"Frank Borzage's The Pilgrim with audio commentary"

Hemingway hated the movie, and he hated the changes to it, but in truth,
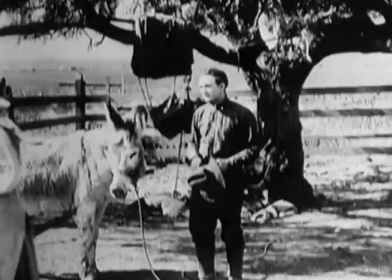(24:05)
Borsegui's A Farewell to Arms is better than Hemingway's A Farewell to Arms, because whereas Hemingway has these moments of beauty,
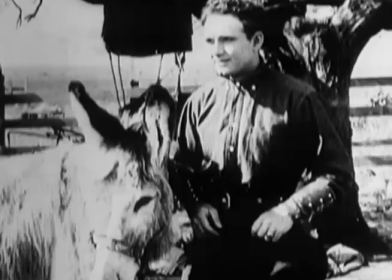(24:12)
it's destroyed by his childish treatment of the leading lady,
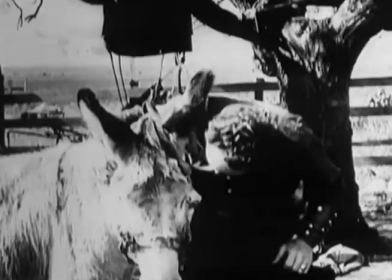(24:17)
Catherine Barclay, who's sort of just a conduit for tempestuous male emotions of his lead.
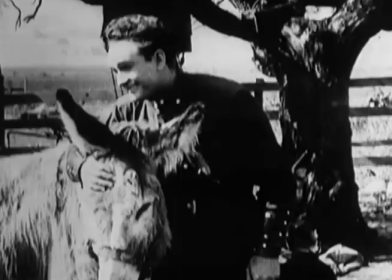(24:23)
See, and this is what I'm talking about, about this weird structure of this film.
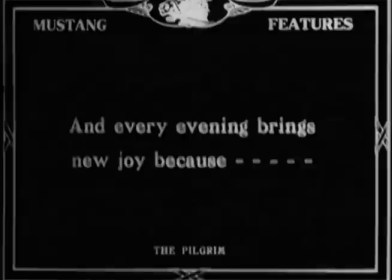(24:27)
We're now 24 minutes into a 30 minute short and only now does the love story come up.
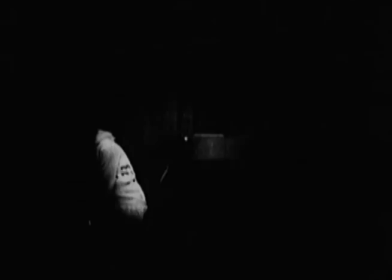(24:33)
It really is an example of Fitzgerald's saying about there being no second acts in American lives.
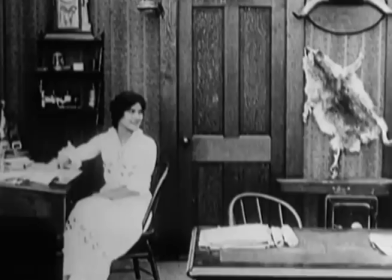(24:38)
And here, this scene, this is the climax of this story, of the two stories which are juggled in this film.
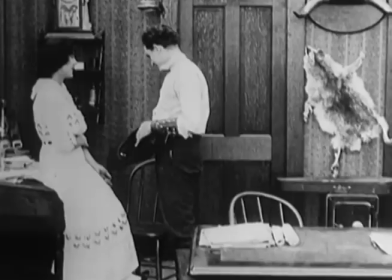(24:45)
Here is the scene where he finds out that this woman is engaged
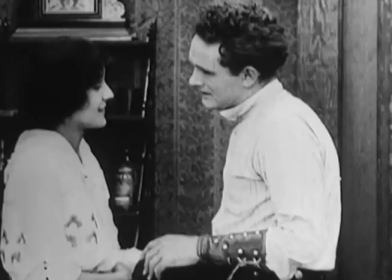(24:50)
and it's a life that even though he knew from the beginning he couldn't be a part of it's a life that he now is
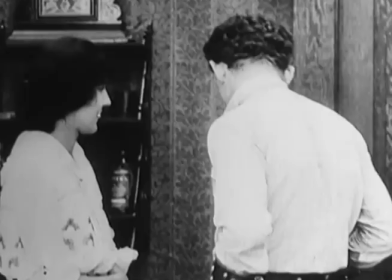(24:59)
reminded he can't be a part of and this is the kind of thing I think you
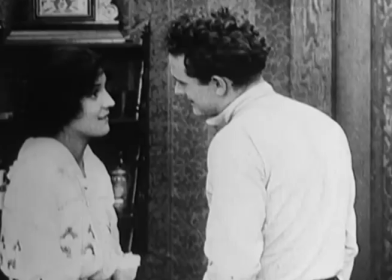(25:04)
could only really get away with in films of no more than 30 minutes this kind of relationship
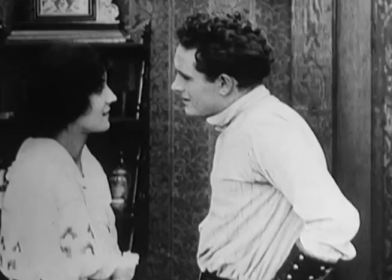(25:09)
that's built on knowledge that you know from the beginning that it's not going to work
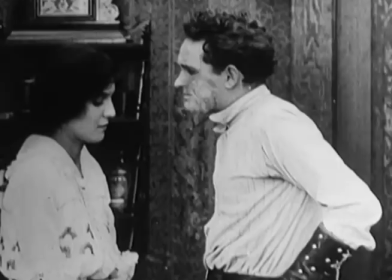(25:16)
that's not confounded by the films and
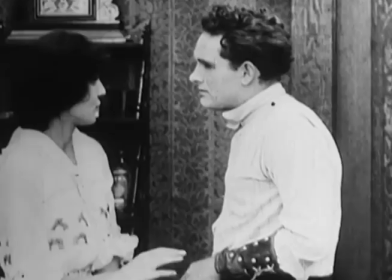(25:21)
reinforced the drama of this film is is is unusual it's it's anti-drama
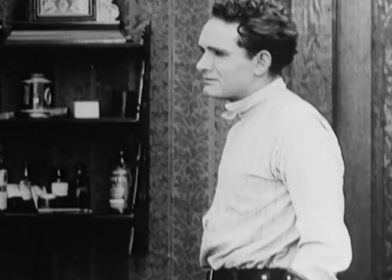(25:27)
the fight was not the drama the drama was
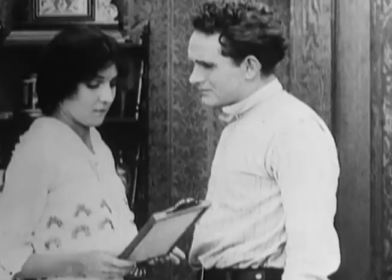(25:33)
the healing and the drama here isn't love reaching across
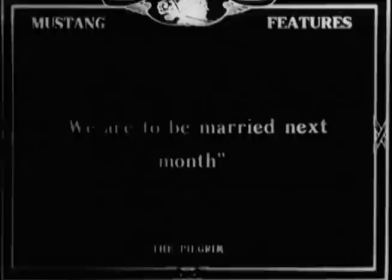(25:37)
boundaries but it's about accepting that love didn't reach across this boundary
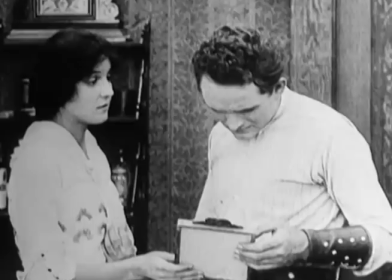(25:44)
it's something I'm glad isn't particularly common because I think that would cheapen it but I think in films like this
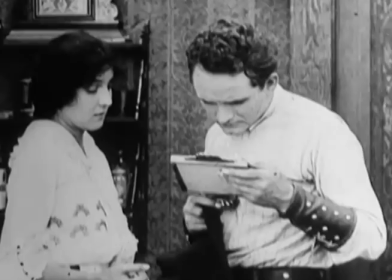(25:56)
it's incredibly powerful and it's made all the more powerful by the lack of dialogue
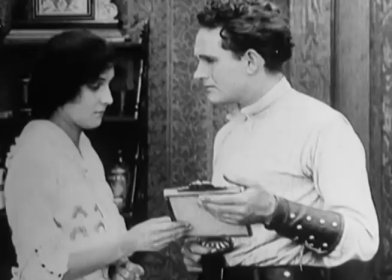(26:02)
I think there's really not anything you could say here that would express the complicated emotions any more than their faces are doing
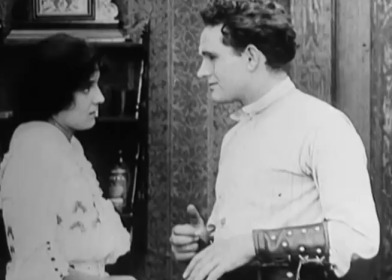(26:12)
and each time I watch this my eyes ping pong back and forth in this scene because they're both so expressive and they both
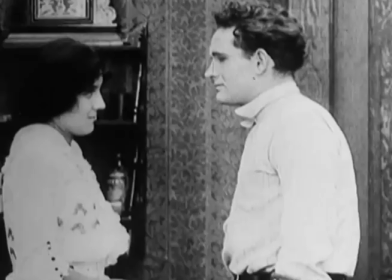(26:18)
you know so much about them without them saying anything and that's a real strength of this genre.
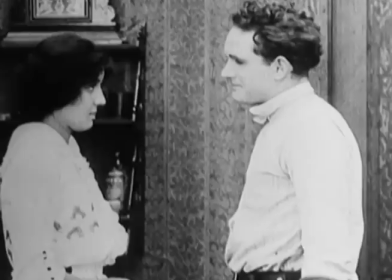(26:26)
Part of the reason why I love Westerns is how much information is delivered without being explicated.
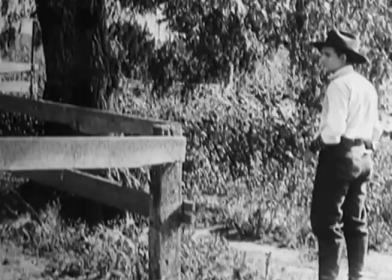(26:33)
The chasteness of Westerns is always kind of a weird thing, and when it works, it works beautifully, like in Shane or The Searchers or any...
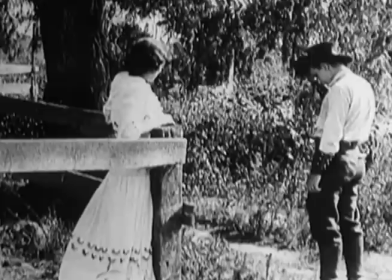(26:41)
You know, there's that classic Western ending where the romance never works. That's one of the defining features of the Western is that the romance never works, And it's something that predates this film,
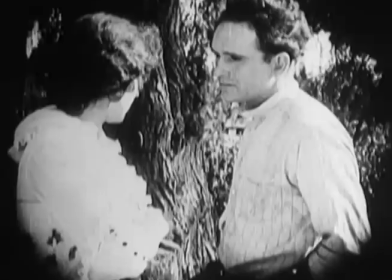(26:53)
but I think there's very few films that do it as elegantly as this film because I think there are very few filmmakers with the instinct that Borsega has.
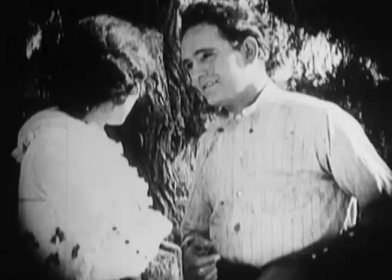(27:01)
For example, here, this is shot for shot what My Darling Clementine would do with the handshake.
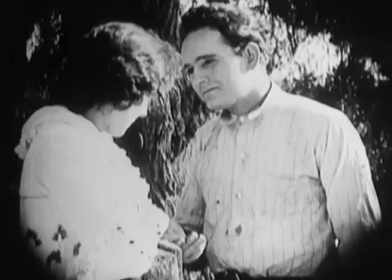(27:08)
And here, unlike in My Darling Clementine where the fence, which represents civilization, is behind her because Clementine is protecting it, here it's directly between them.
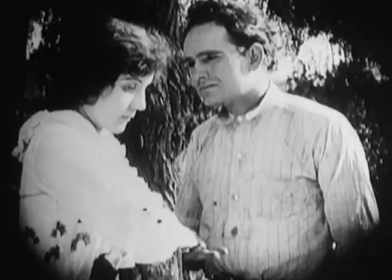(27:19)
this fence is literally and figuratively a bridge that they can't cross
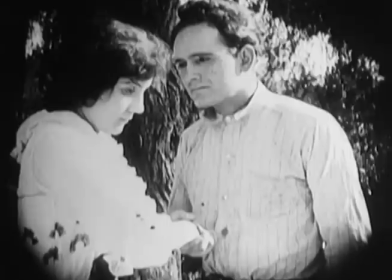(27:26)
and it's it's direct but it's done with this kind of offhand grace and then we pull and we
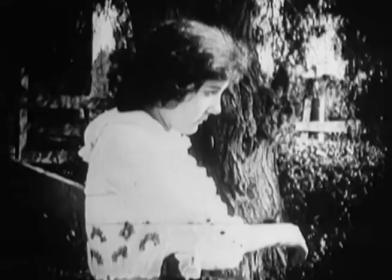(27:33)
don't quite follow him yet we focus on her we iris out on her close-up because she's the one who learns the lessons
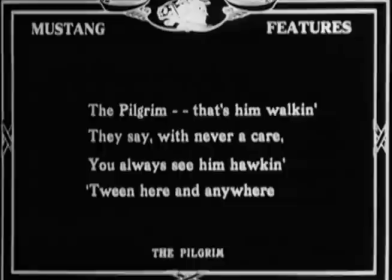(27:40)
he who will see in a moment from a distance riding away is relatively unchanged.